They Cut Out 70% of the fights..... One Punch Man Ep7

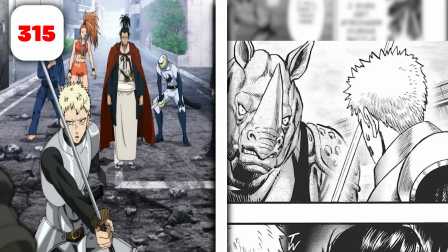We're supposed to see a different perspective shot here of over the shoulder from the apprentice facing down the beast, saying he wants to continue.
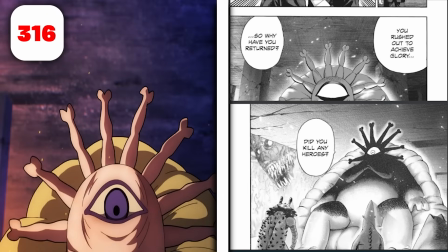In this shot in the manga, his eye is supposed to be glossed over for, I guess, some form of dramatic effect.
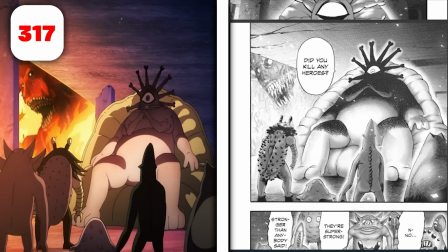The perspective of the monsters here is slightly different, showing a slightly different array of monsters, but, keeping a decent amount of detail with Monster Lord Orochi.
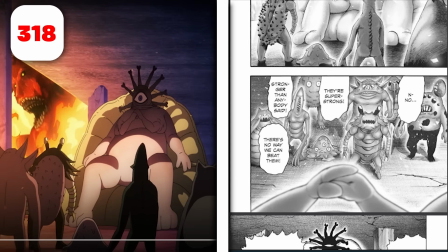The dialogue that we get from the monsters is supposed to be from Goroguro's perspective. We get to see his hands and everything. It's literally a POV of his judgmental face. But instead, we use the same image as before, and I say image because, well, it is just a still image that moves, of them talking.
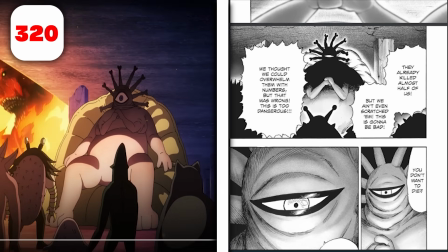Then we're also supposed to get a dark and shadowed version of these monsters from a much lower point of view,
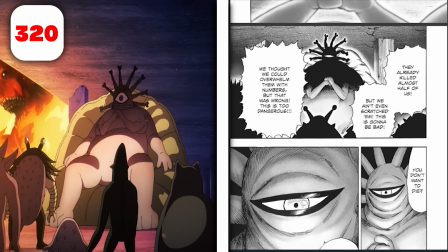while Goroguro's dreadful face is now shrouded in darkness, showing that he's not taking any of this coward crap.
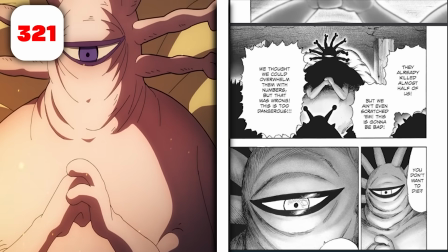But of course, we have to wait for him to actively say it in the anime without that being hinted at.
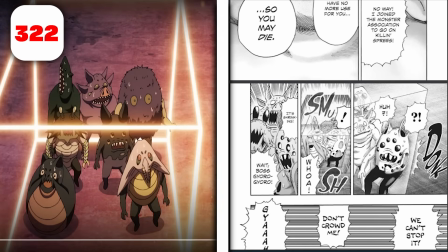Also, although this isn't accurate to his design, this guy's supposed to be a slug. I kind of adore the fact that they were just like, make bro an egg.
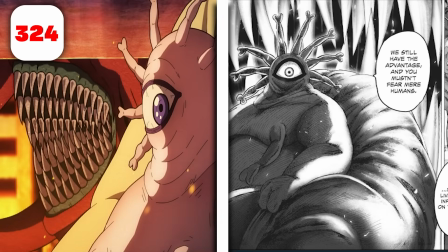This shot needed to be different. See, Monster Lord Orochi's teeth are like so condensed and tight in this image, but in the manga it just goes to show the scale of Monster Lord Orochi.
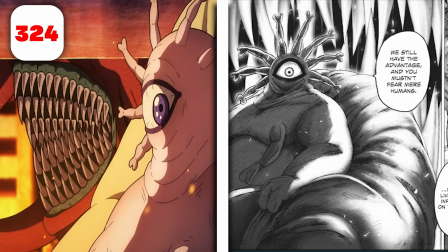It would add so much hype to this scene, but instead we have this like side close-up of seeing, oh yeah, that's just some guy's mouth from outside. In the anime, it's just some guy's mouth. Like, we can just sell out to guy's mouth. He might have a few extra teeth, but it's just a guy's mouth.
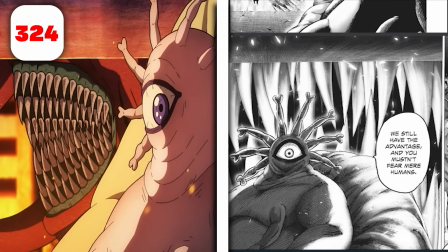But in the manga, it's this honestly aura-farming fucking picture of Monster Lord Orochi,
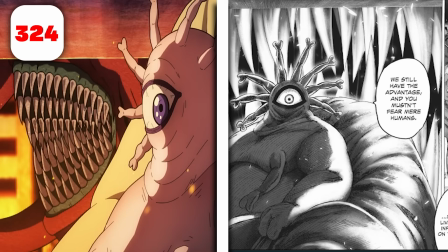his teeth alone, not the jaw, but just the teeth alone being so fucking huge that it takes up the entire panel. And then this super detailed image of a full image of Lord Orochi in his weird beanbag chair.
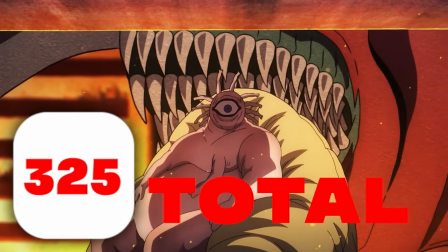Just, it is such a good picture. The rest is pretty much close to the source material, but needless to say,
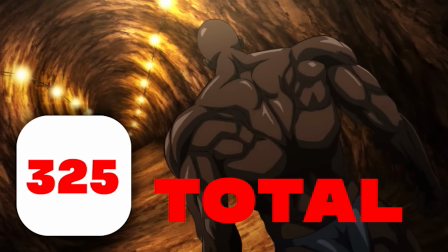although there was some animation in this episode, I would have enjoyed more, a lot more.